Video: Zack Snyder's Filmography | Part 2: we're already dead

Zack Snyder made his directorial debut in 2004 with the reboot of the 1978 Dawn of the Dead.
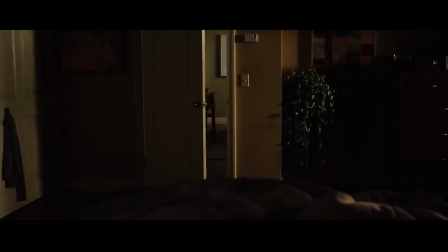[0:06]
Snyder's Dawn of the Dead is the perfect place to start when looking at his work, not just because it was his first movie,
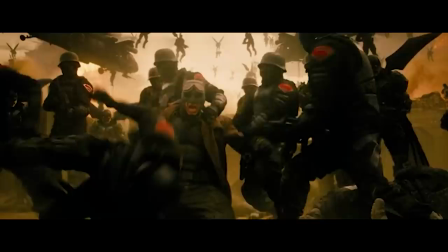[0:12]
but because it establishes almost every main theme that he explores in the rest of his filmography.
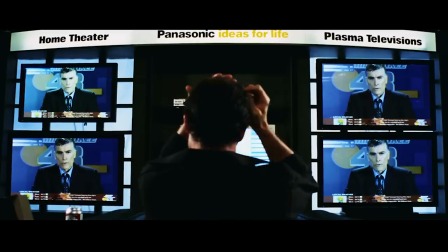[0:17]
It's also an interesting study in Snyder's strengths and weaknesses as a filmmaker. And I just want to stress, if you like Snyder's movies, that's okay!
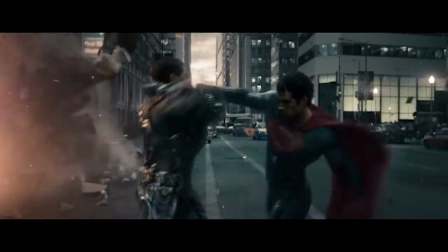[0:25]
His films are incredibly visual, and a lot of people tune in just to watch the punches and the abs.
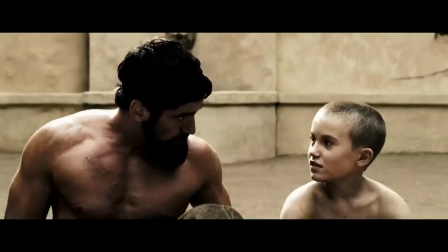[0:31]
Hopefully this video will actually help you see more on Snyder's work. So let's dive into Dawn of the Dead.
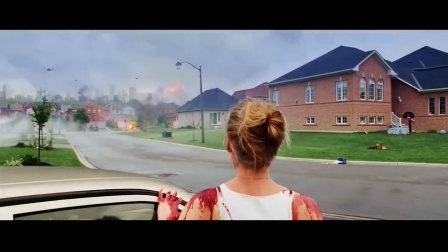[0:38]
The film opens with a 10 minute sequence showing the beginnings of a zombie infection spreading through the city, with no real answers about why it's happening.
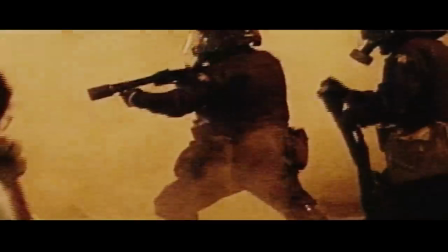[0:47]
Then we see the opening title sequence, which establishes the major themes of the movie.
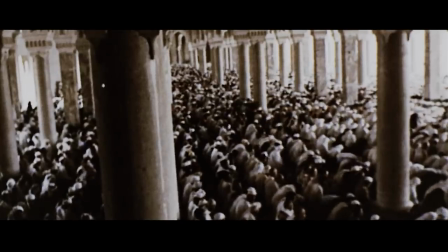[0:51]
As the sequence begins, first we see a wide shot of a group of Muslims praying at a mosque in unison,
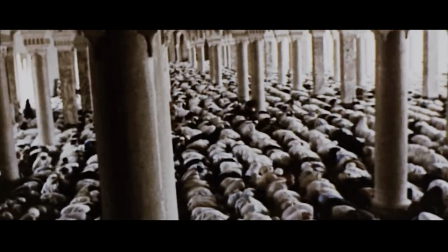[0:57]
accompanied by the sound of a chant, plus a spooky music cue.
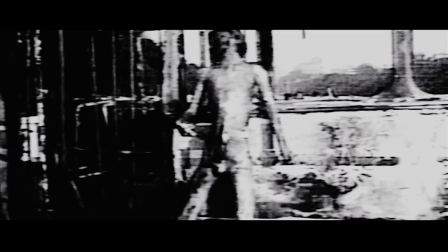[1:04]
Second, we see this medium shot, a degraded image of what appears to be a lifeless body, along with a jump scare sound.
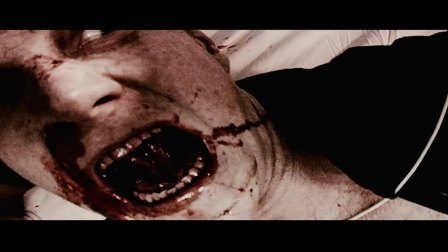[1:13]
Third, we see an extreme close-up of a zombified man, and this image not only moves, but the image itself has been chopped up,
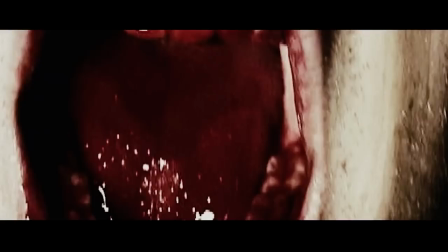[1:20]
mutilated, to give the action a disjointed, inhuman look, along with an inhuman scream.
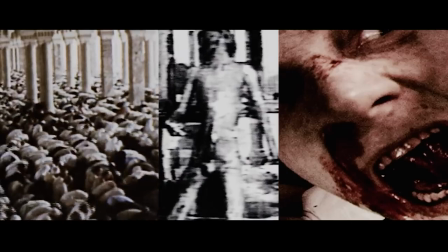[1:28]
Even though the three images are clearly three different subjects, the combination of sound design,
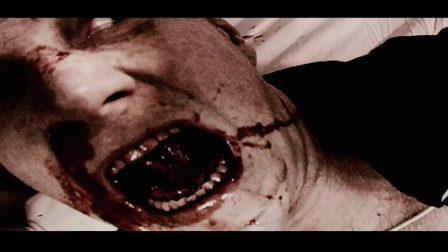[1:33]
the use of closer and closer shots, and the thematic throughline all combine to suggest that this is a progression over time, from human to zombie. These three images lead up to the very title of the film itself. itself.
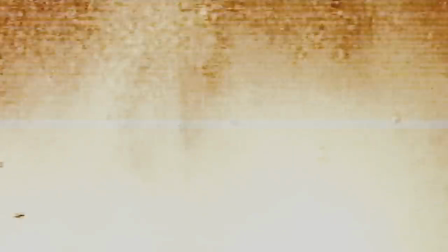[1:45]
This is the dawn. This is the beginning of the zombie apocalypse." As the credit sequence continues, we hear the Johnny Cash song, When the Man Comes Around,
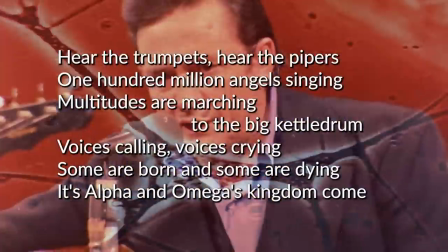[1:54]
which describes the Christian apocalypse from the Book of Revelations. Islam? Scary. Christianity? Cool. Anyone familiar with American culture in 2004 should be well aware that we were at the height of Islamophobia in the wake of 9-11 and George Bush's subsequent invasion of Iraq in 2003.
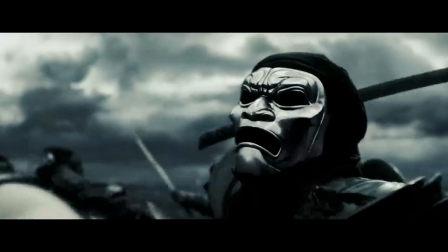[2:14]
And, of course, two years later Snyder also made 300,
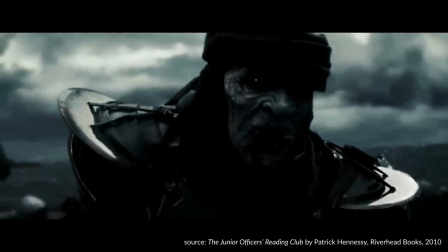[2:18]
which was literally screened by the US military to psych up soldiers who were going into battle in the Middle East.
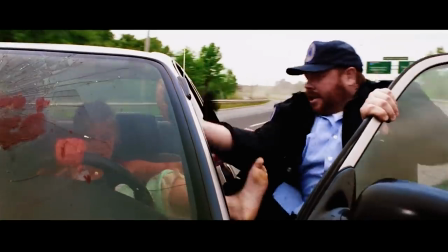[2:24]
But back to Dawn of the Dead. About half an hour into the film, towards the beginning of Act 2, we get a more thorough explanation for the zombie infection where we see the character CJ watching the news.
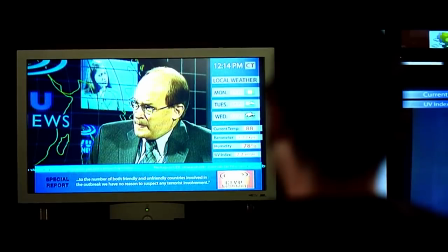[2:35]
First, we're watching TV with CJ, while he gets frustrated with the talking heads for not having any new answers.
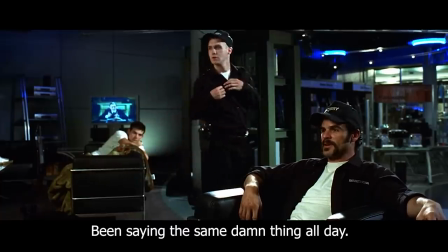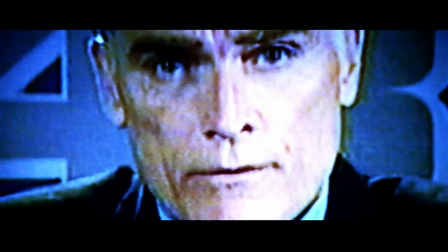[2:48]
The lack of meaningful information is emphasized by shots like this,
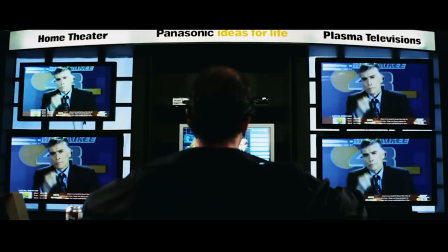[2:52]
where CJ is surrounded by television screens, as if he's overwhelmed by meaningless noise.
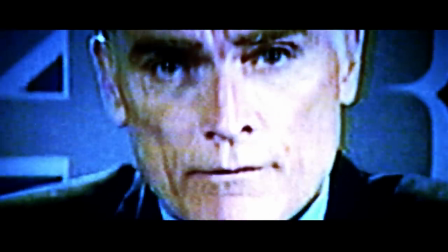[2:58]
The news anchor signs off and switches over to the emergency broadcast system.
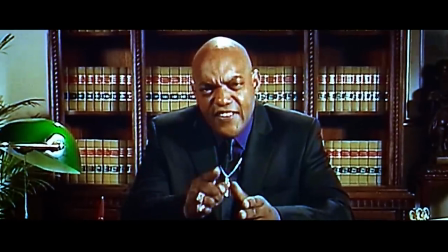[3:03]
But instead of a helpful emergency broadcast, we see this Christian fundamentalist pastor. Apparently, Zack Snyder thinks that during an emergency, the most important person we can listen to is a televangelist.
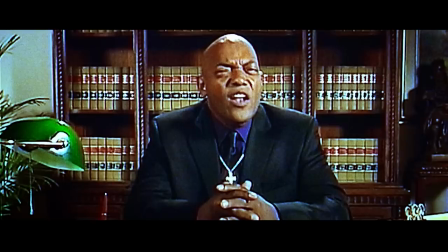[3:15]
And the passer gives us the explanation that we've been waiting for since the beginning of the movie.
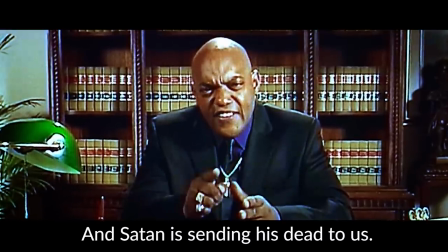[3:20] Hell is overflowing. And Satan is sending his dead to us.
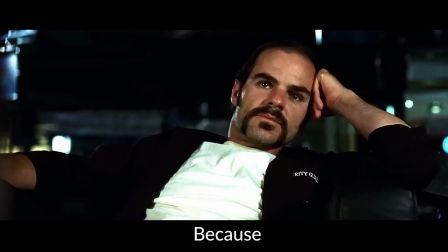[3:27] Why? Because you have sex out of wedlock.
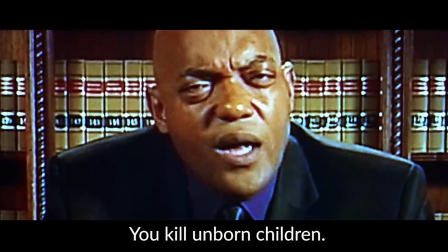[3:33] You kill unborn children.
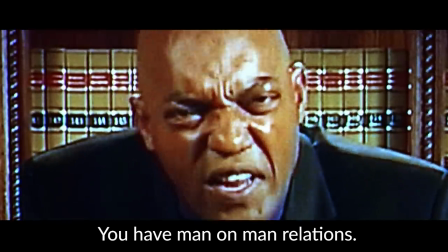[3:35] You have men-on-man relations, same-sex marriage.
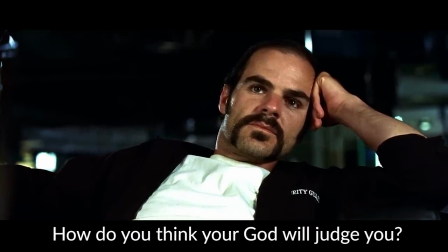[3:42] How do you think your god will judge you?"
And there we have it.
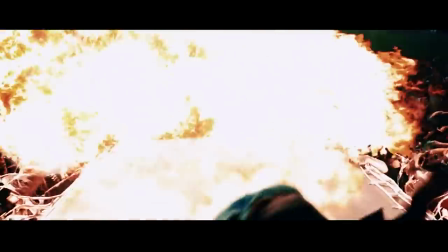[3:47]
This edgy, cool, action-packed zombie thriller is actually about the Christian Bible. Yay! So Snyder sets up this mysterious air around the question of why this is happening.
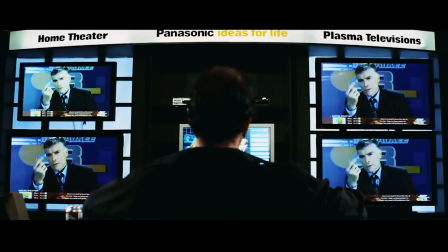[4:02]
A question that was clouded by overwhelming, useless information.